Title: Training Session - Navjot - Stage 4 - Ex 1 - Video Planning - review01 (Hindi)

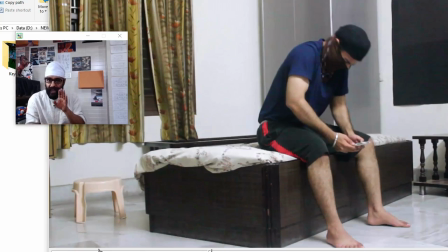494s
तो अभी हम जिस तरह की लैंग्वेज सीख रहे हैं, उसमें हम जो अभी वीडियो प्लानिंग कर रहे हैं, इसमें ये कैपेबिलिटी होनी चाहिए एनिमेटर को, कि वो एग्जैक्टली उसकी बॉडी में एब्जॉर्ब्ड हो, कि मुझे ये मूवमेंट्स करवानी है अपने कैरेक्टर से,
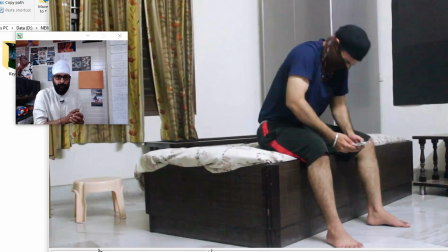513s
समझ में आया। तो पहले जितने मर्जी एक्सप्लोर करके देख लो, उसके बाद नेल डाउन, फ्रीज करो मूवमेंट्स, क्योंकि अभी हमने फ्रीज तो करनी है 3D में या कागज़ में या जैसे भी कोई करता है, तो वहाँ तो एग्जैक्ट एक एक मूव कैलकुलेटेड है,
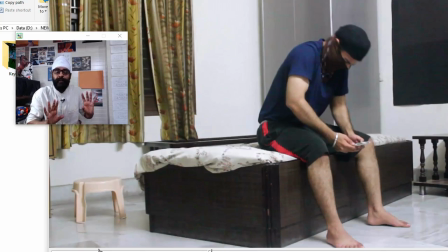529s
तो उससे पहले बॉडी में ही वो स्टोर कर लेनी चाहिए इन्फॉर्मेशन कि मैं क्या करने वाला हूँ। तो इतना इकट्ठा नहीं हो सकता, तो पीसेस में करो, पहले इसी की प्रैक्टिस कर, तो एग्जैक्टली जान कि मैं क्या करने वाला हूँ, अपनी बॉडी से फील करके, सेल्फ जेस्चर जो निकोलेट्स की टेक्निक है,
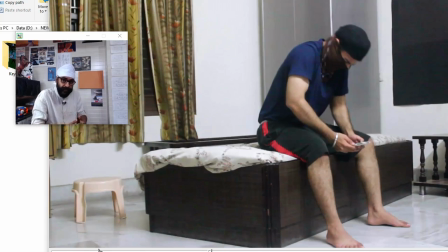549s
उससे फील करके इस चीज़ को फ्रीज कर, देख मैं अब करते करते मेरे को याद हो रहा है क्या होने वाला है, और करते करते मैं डिसीजन भी ले रहा हूँ, मुझे क्लैरिटी होनी चाहिए एक एक मूव की,
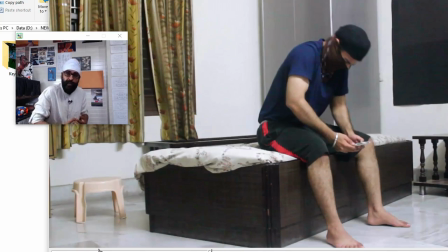570s
स्लो मोशन में भी कर पाना चाहिए, एक्चुअल स्पीड में भी कर पाना चाहिए, एज इफ तू एक डांस सीख रहा है। तो इस मूव को अच्छे से याद कर ले, रिपीट कर ले, तम कोरियोग्राफ्ड क्लीन बन जानी चाहिए। उसके बाद पीछे गया, मे बी तीन है जैसे,
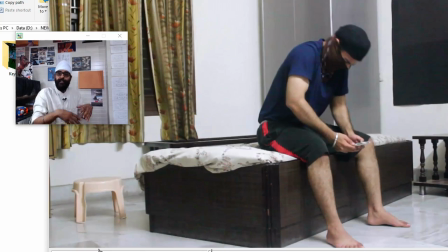587s
तो पहले धीरे करके देख, फिर फास्ट कर, क्लीन मूव होनी चाहिए, उसके बाद तू उसको शूट करे, तो तुझे बहुत प्रेजेंटेबल परफॉर्मेंस लगनी चाहिए, जैसे एक एनिमेटेड कैरेक्टर की होती है। ठीक है,
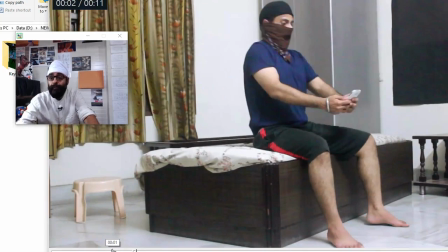604s
अभी देख कितनी नॉइस है, अभी मेरी ये बातें सुनने के बाद देखना तुझे कैसा लगेगा।
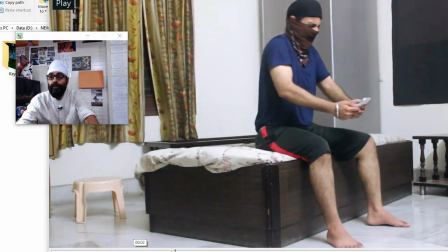612s
अनलिमिटेड हो रहा है, हम बना नहीं पाएंगे वो, देख ऑसिलेट हो रहा है, जर्क लग रहा है, करंट जैसा लग रहा है,
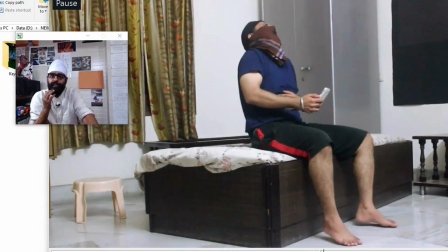623s
अनलिमिटेड कितने शेक्स बनाएंगे यार, मर जाएंगे आराम से, 1, 2, 3, 4 फिर 2, 3, बस उसमें हमें वो वाइब्रेशन वाली फील देनी है कि हंसा है शोल्डर वाली, तो इतना ये सब नहीं,
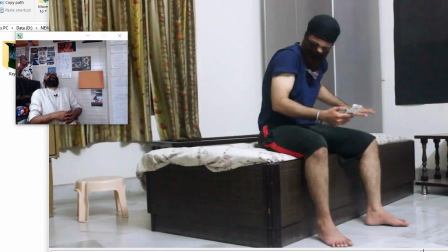640s
इसको भी डिजाइन कर के हा, तो 1, 2, 3, 4 हा, हा, 1, 2, 3, 4 तो बार बार करके देख, डांस की तरह याद होना चाहिए वो चीज़, तो दोबारा कर पाए इतना क्लीन।
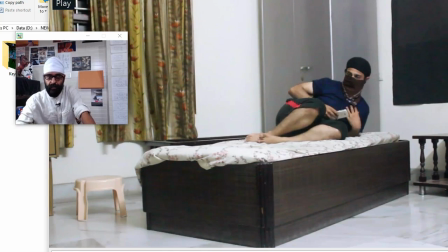659s
फिर ये जो हुआ, ठीक है, इससे बहुत स्ट्रॉन्ग फाउंडेशन तैयार होती है, बहुत स्ट्रॉन्ग प्लानिंग तैयार होती है, अगर हम अपनी बॉडी को सही से, जो एनिमेटर्स अपनी बॉडी को बहुत अच्छे से यूज़ करना सीख जाते हैं ना,
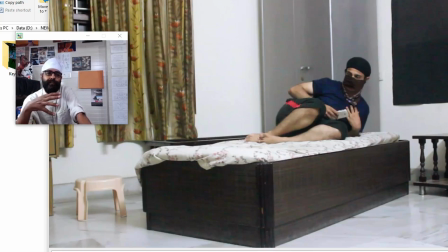675s
वो इतने कॉन्फिडेंट हो जाते हैं, उनको और उनके डायरेक्टर्स को कभी टेंशन ही नहीं होती कि अपनी बॉडी से, ये इजीएस्ट प्री प्लानिंग है, ये इजीएस्ट प्री एनिमेशन है, तुम्हारा कैरेक्टर भी इंसान है, वो भी बिलीवेबल चलना चाहता है, और तुम बॉडी से उससे बहुत क्लोज परफॉर्म कर सकते हो,
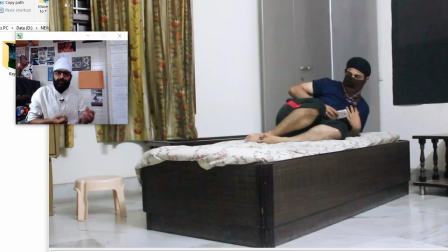694s
और इसके लिए एक्टिंग की ज़रूरत नहीं है, जस्ट तुम रिपीट करते जाओ, वो मूवमेंट याद हो जाती है बॉडी में। तो भैया इतनी स्ट्रांगली स्टूल को यूज़ किया जा सकता है, और एक्चुअली जो टॉप क्वालिटी परफॉर्मेंसेस क्रिएट करते हैं वो उसको बहुत यूज़ करते हैं,
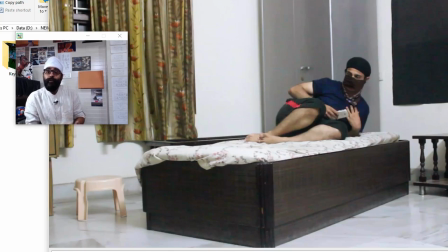710s
जो बाद में यूज़ नहीं करते वो इसलिए क्योंकि वो कर करके उनकी हैबिट में चला जाता है। तो ये नहीं है कि हम बोलें कि यार फलानी लेवल पे कोई बंदा जो नहीं यूज़ कर रहा और अच्छी परफॉर्मेंस दे रहा है, तो वो इस लर्निंग कर्व से होके गुजरा है, तो अभी हमें ये करना है, तो हमारी स्ट्रॉन्ग ग्राउंडिंग होगी।
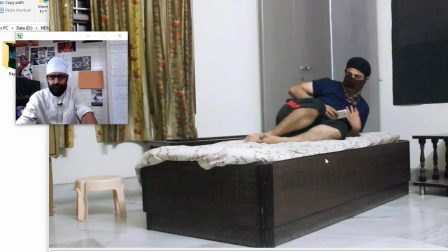729s
ठीक है जी, आई होप समझ में आ गया, बाय, टेक केयर।